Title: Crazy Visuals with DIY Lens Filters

Today we're taking a look at a few ways to make DIY lens filters. Welcome to FilmRiot, the show that takes mystery out of the effects and techniques going to some of your favorite Hollywood films. I'm your host, Ryan Conley, and lens filters are often a must-have, but often very, very expensive. Some don't have good workarounds. You really have to spend the money to get good stuff like ND filters. For me, I do really want a camera that has ND filters built in, but when it doesn't, it's just the worst.
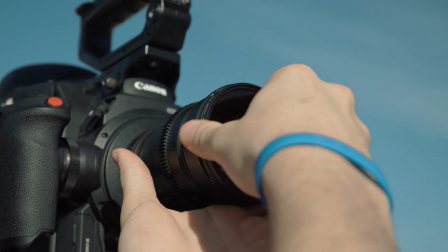But when you're shooting outside with a camera that doesn't have it built in, you absolutely need it to properly control your exposure.
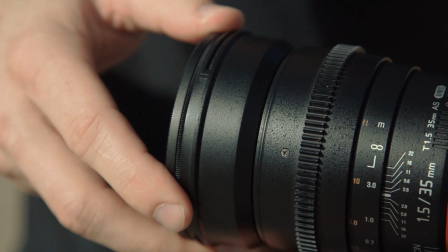Then you have a circular polarizer, another must-have when shooting outside. Pop it on your lens and give it a spin to adjust the color of your sky or even grass.
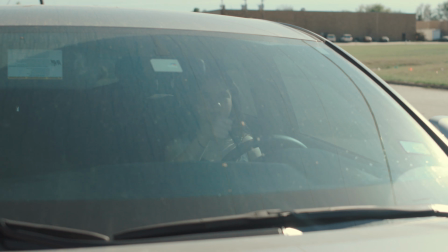And if you're trying to shoot through glass, like into a car, give the sky a turn and you now have Superman vision.
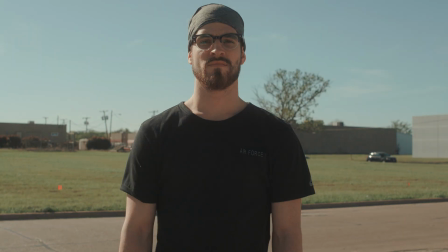Then you have one of my favorite filters, the Black Pro Mist. This one just gives a slight glow and lessens the contrast to the image, almost as if there were a little bit of haze in the room. But this is one that you could definitely find some DIY alternatives for.
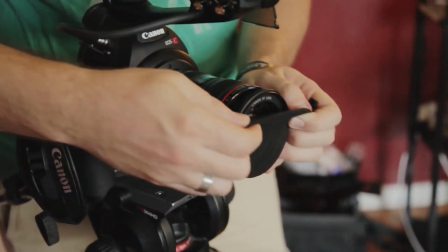For instance, in an older episode, we showed how using some stockings on the lens would give you a similar effect. We tried them on the front of the lens, on the back, and different types.
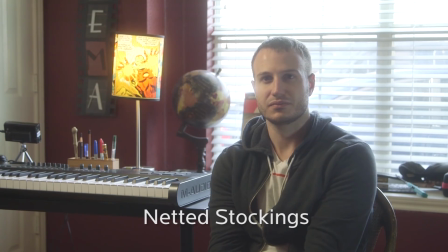Some of the more fishnet style stockings gave me a closer look to the Black Pro Mist, but all of them had unique and interesting effects. But now let's jump into some cheap and or free DIY ideas to get interesting effects right in camera.
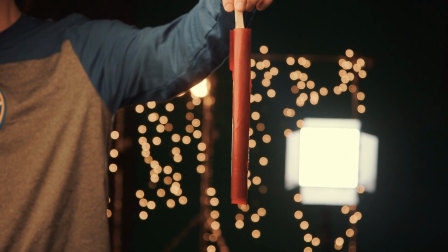First, most of us do have gels for our lights floating around, so try grabbing one of these and tossing them in front of your lens. Of course, to make this and a lot of the others that we're going to show work, you'll have to have decently shallow depth of field. If you're very close down, you're gonna start to see the seams.
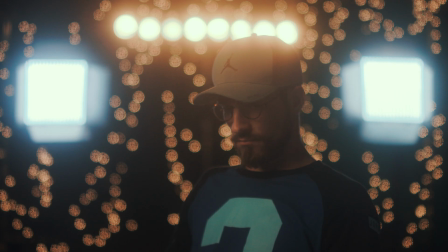But first you can do things like tossing a light blue gel in front of our lens, or make it more interesting by just moving a bit of that gel in front of the lens just to get a slightly odd effect.
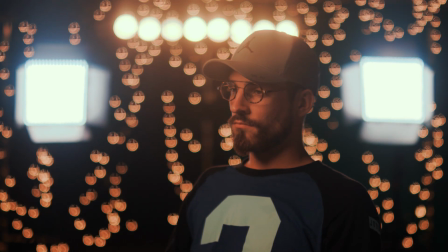Or any other color you want, like a red gel.
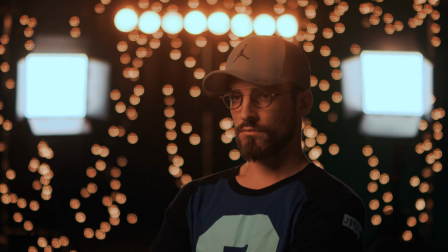Just dip it slightly into frame to get a very interesting gradient that plays with the lights in the scene in a very organic way that you can't easily get by trying to replicate that in post.
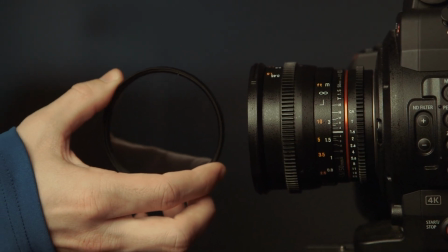Now if you want to go crazy and invest some hardcore dollars, like $8, I got this UV filter from the Amazons of the .com for just about $8, which does what it sounds like. It blocks UV light, but the effect isn't very apparent, so you can use it almost as clear glass in front of your lens.
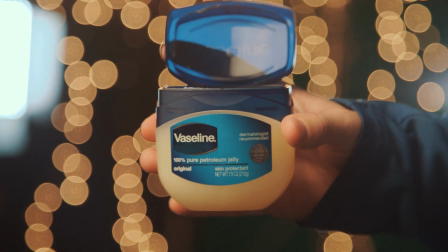So now we can add weird stuff to the front of the lens without damaging it, like Vaseline, which as it turns out is not just for rubbing on your employees.
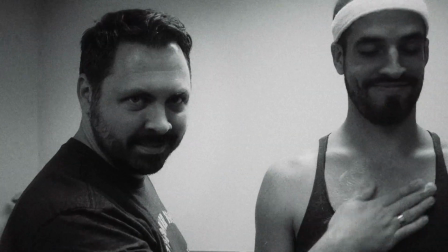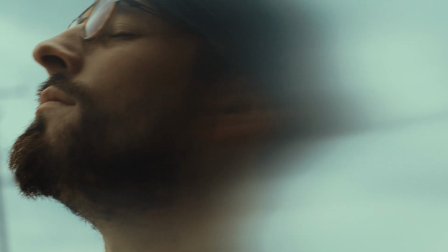Basically, all we're doing here is smudging and blurring the image wherever we put the Vaseline. So we could add just a small amount to the side of the filter to get that smudge sort of gradient,
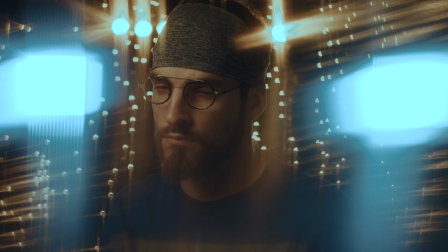or in a circle around the center to give a vignette of smudgy, blurry goodness, or add a light layer of it onto your entire lens. Whatever you're looking for, the world is your lobster. It's oyster. I'll murder you in your sleep. What?
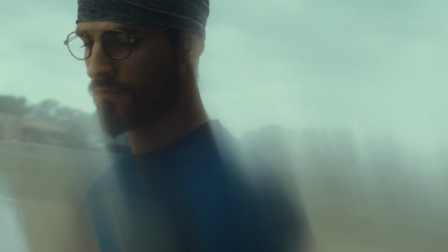With the Vaseline spread all over the filter, you get this great dreamlike look. Sort of reminds me of moments in Minority Report.
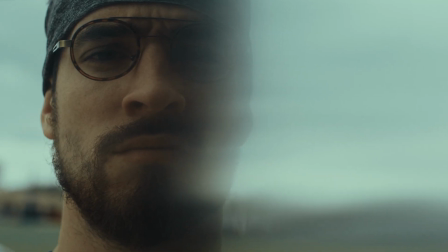Very stylized and very cool. Of course, you could keep wiping it away or adding more to dial in the look you want, or change the direction of where you wipe the filter.
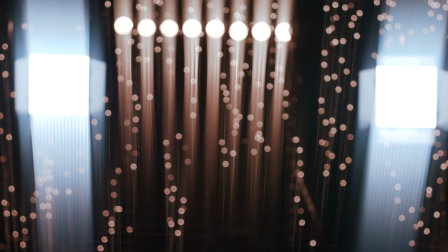Left to right will give you horizontal type flares, up and down will give you vertical. It's just a really simple way to get some interesting looks. Now we have two more that we're gonna look at, but first let's add some dollars to my Hire a Hitman to Kill Josh fund. Again, what?
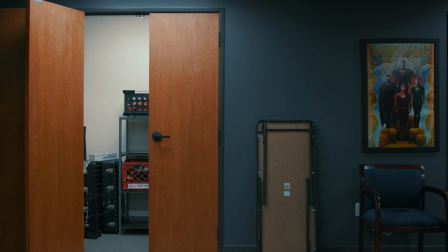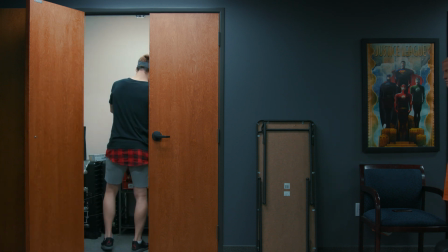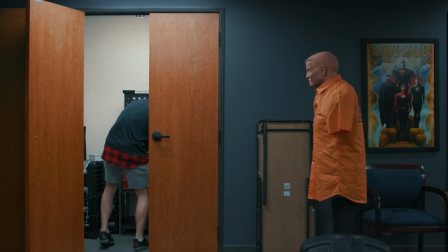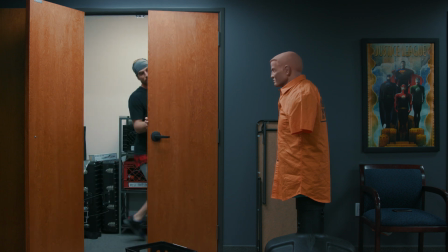Oh, nope. Bob, we're not doing this again. Nope.
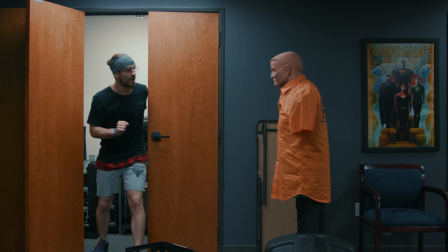How are
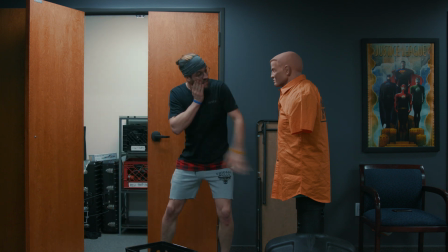you doing this, Bob? Josh! Bob's doing it again.
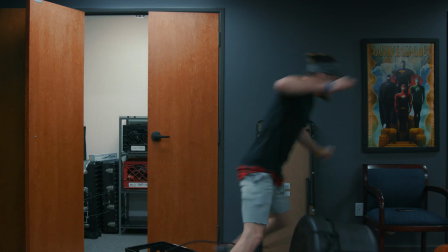No! No! No! No! Justin! Justin, what are you?
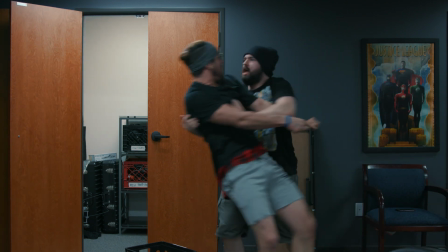Justin, what are you doing, He's dude? moving. No, stop! He's Bob didn't do anything! Justin, stop!
If you're a budding filmmaker, entrepreneur, innovator, domain.com is the place to go when that next great idea hits you. When you buy a domain name from domain.com, you're taking the first step in creating an identity and vision for your brand or idea.
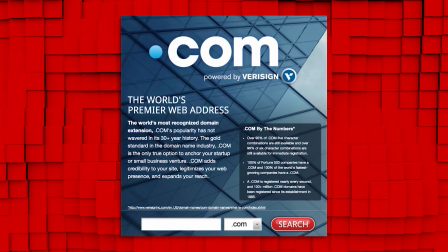The world's top two premier and most recognized domain extensions are .com and .net,
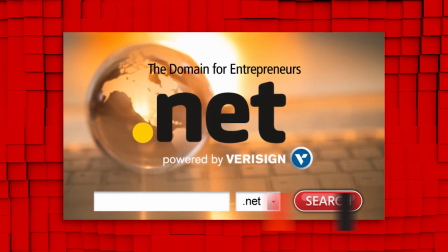which means those are the ones that are going to help you build your brand and expand your presence online the best.